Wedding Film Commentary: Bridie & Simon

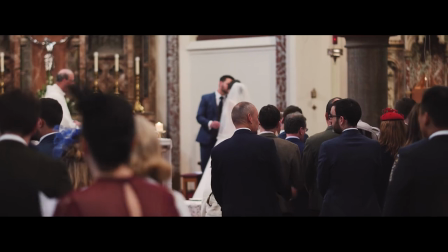[8:15]
So usually, this was a Catholic ceremony, we'd finish constant filming after the bidding prayers and then just
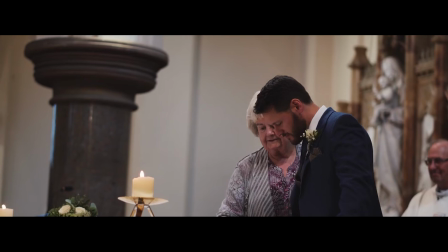[8:23]
capture any of these little sections just as small clips.
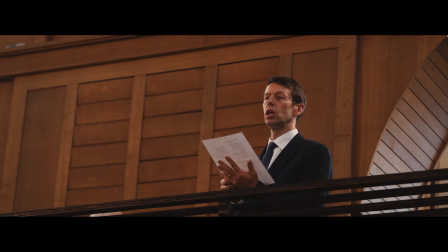[8:28]
Because they are important, but really we need to be packing up and getting ready to get out and get the,
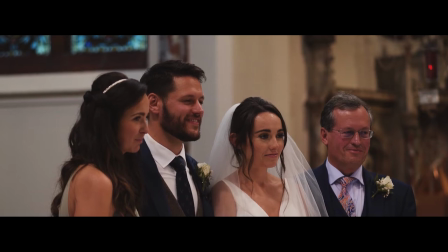[8:34]
you know, if there's a confetti shot outside or walking down the aisle, anything that's going on really.
I first realised just how special Bride was.
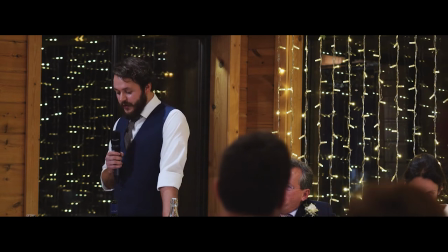[8:41]
So music finishes at end of scene, cut that up with the introduction of the best man.
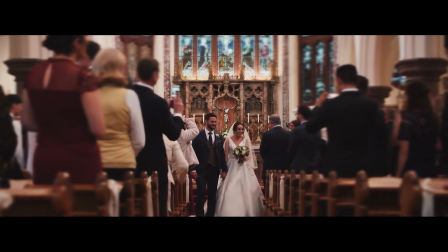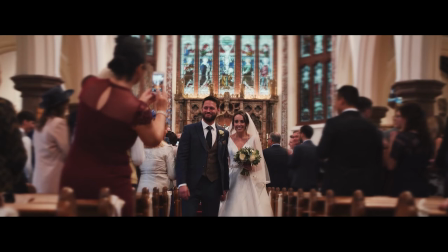[8:52]
Tracking shot, I think shot at f1.8 on the 35, just locked onto them all the way down so it kept them in focus.
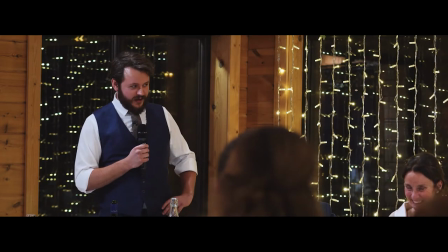[8:59] My mind leapt to the only logical conclusion, zombie apocalypse.
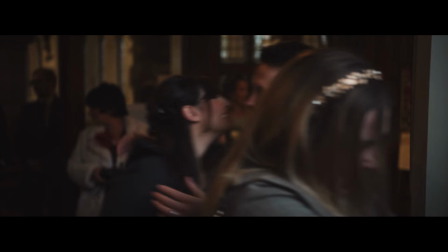[9:05]
And then once they're down the aisle, it was raining so everyone stayed inside and just get a few sort of hugging kissing shots, congratulations.
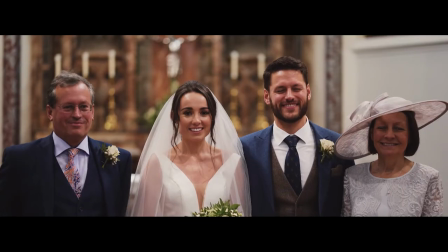[9:12]
They have the group shots inside. So when it comes to the group shots, I don't really want to get too many where they're looking towards camera because the photographer's going to get that.
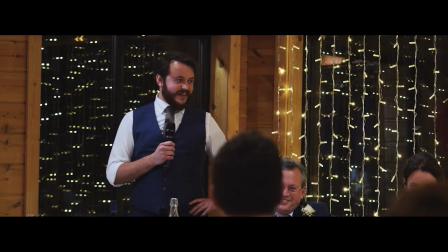[9:21]
So I'll get a different angle where it's from the side or more close-up.
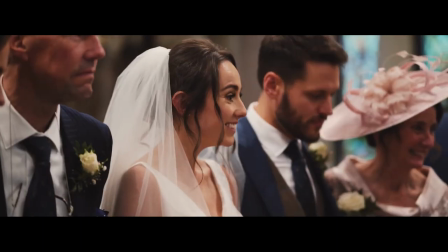[9:27]
You know just probably before and after he takes the shot just so they're not posing.
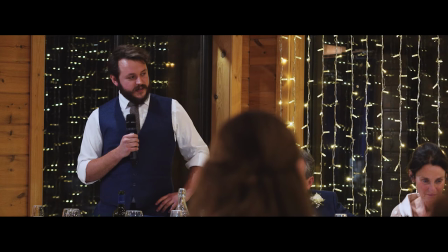[9:31] You could have chosen from countless friends to give this speech and I am honoured that you chose.
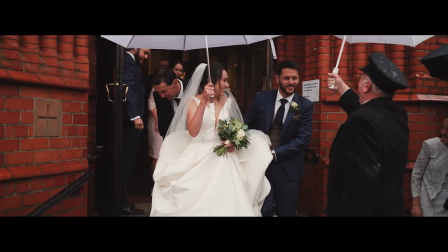[9:37]
Best man again with the Tascamonis tie and Sony as a backup on them on the handheld microphone.
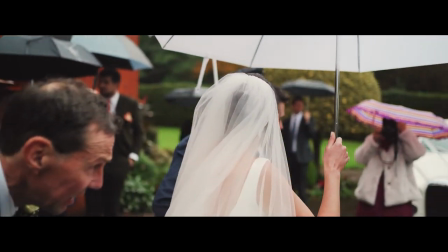[9:43] And so from one middle child to another he's all yours now.
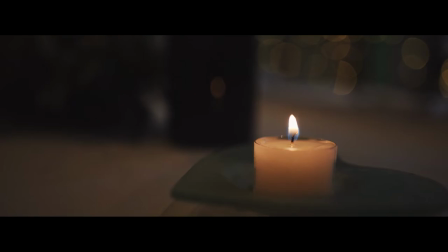[9:51]
So a few detailed shots to introduce Style Lodge, which was the reception venue.
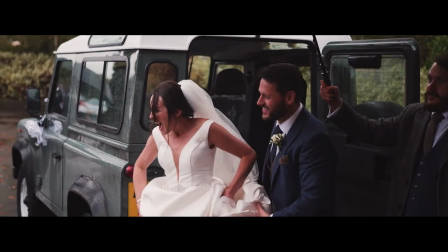[9:58]
Nice shadow on the cake there. And this girl's smiling all day even though it's raining, brilliant.
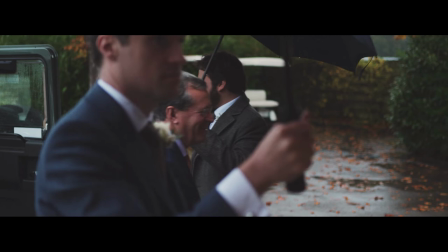[10:04]
So I'm just going to pause it there because I just want to explain that we probably, I probably do this in most films. Just to add that Edgar Wright, well people did it for Edgar Wright, but that's sort of Where someone walks past camera to introduce a new shot with a bit of a whoosh so you'll see coming up press play
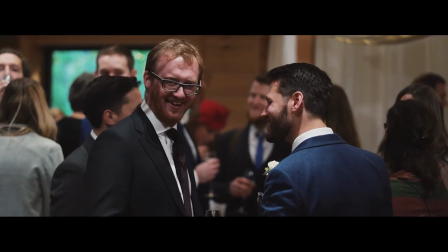[10:25]
now. So I have a change of pace in the music because we're in the reception things start moving at a faster pace there's music involved.
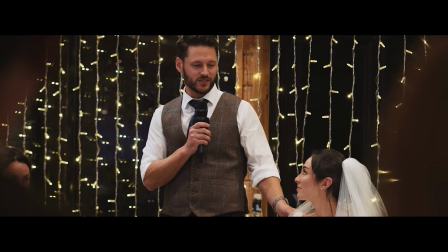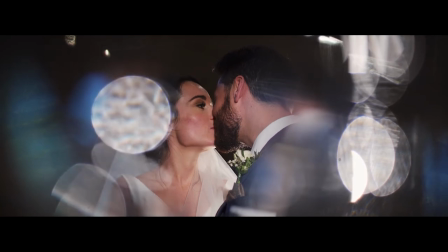[10:39]
So when he came to the couple shots we were limited because it was raining so we use sort of the table and glass around it add a bit of light just anywhere
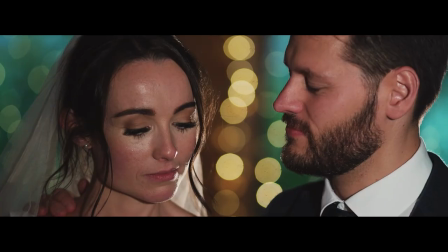[10:47]
quite well you know considering and just get a couple of nice moments with them Living with Bridie is great.
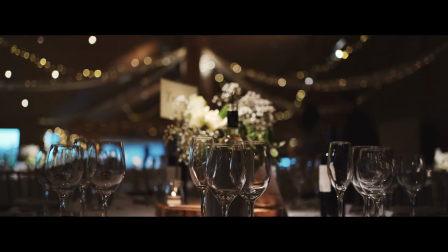[10:58] Very helpful person.
Before we show them entering for the wedding breakfast
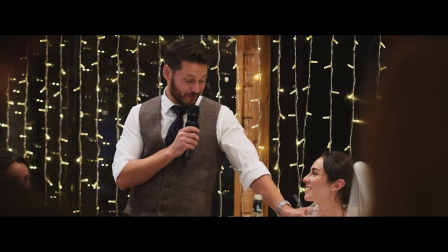[11:06]
which we had on a sort of a low static camera.
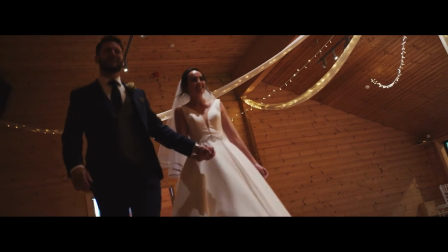[11:13]
With any walk-in show you usually have to like just play by ear because depending where the tables set up and everything like that.
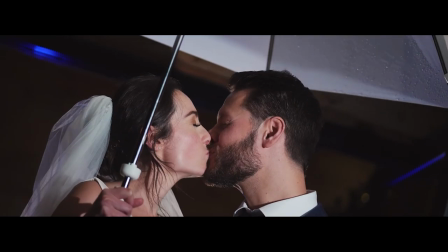[11:21]
Again the group shots we had them dancing and playing around and just a different angle than the photographer would have got.
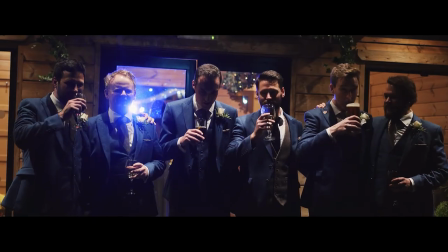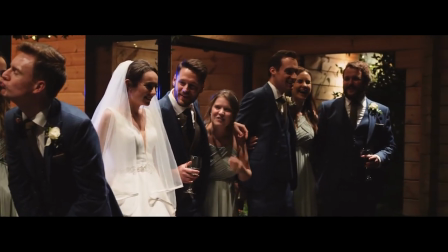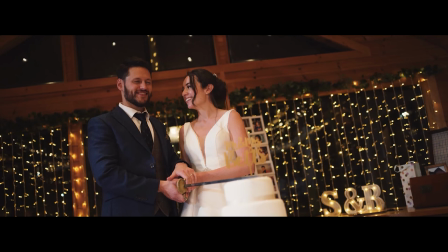[11:38]
And then we moved straight into the evening reception with the cuts in the cake which I had lit from the side.
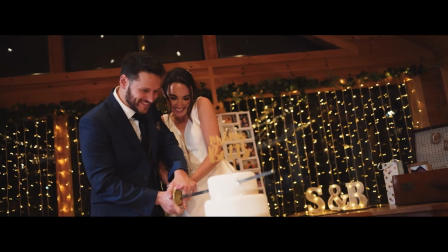[11:43]
I had one of my lights just thrown down on them just to make them pop out from the background and then straight
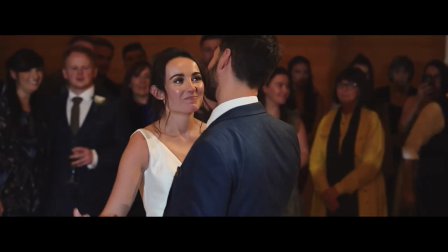[11:49]
into the first dance we had two lights for this again just to make them pop out.
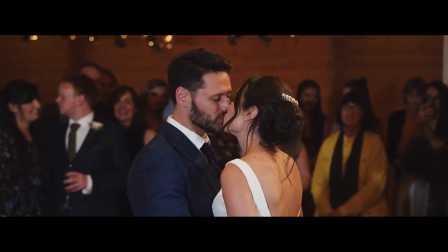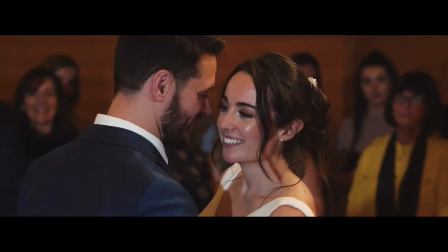[12:00]
All filmed in slow motion. Just to add a bit of a dreamy quality to this section.
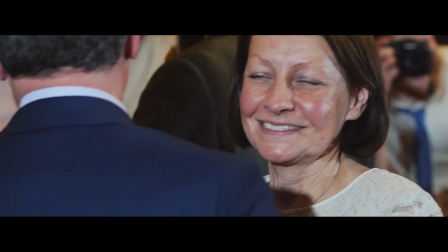[12:09]
And then we have the bride just finishing off any of the vocals and then introducing the night reception.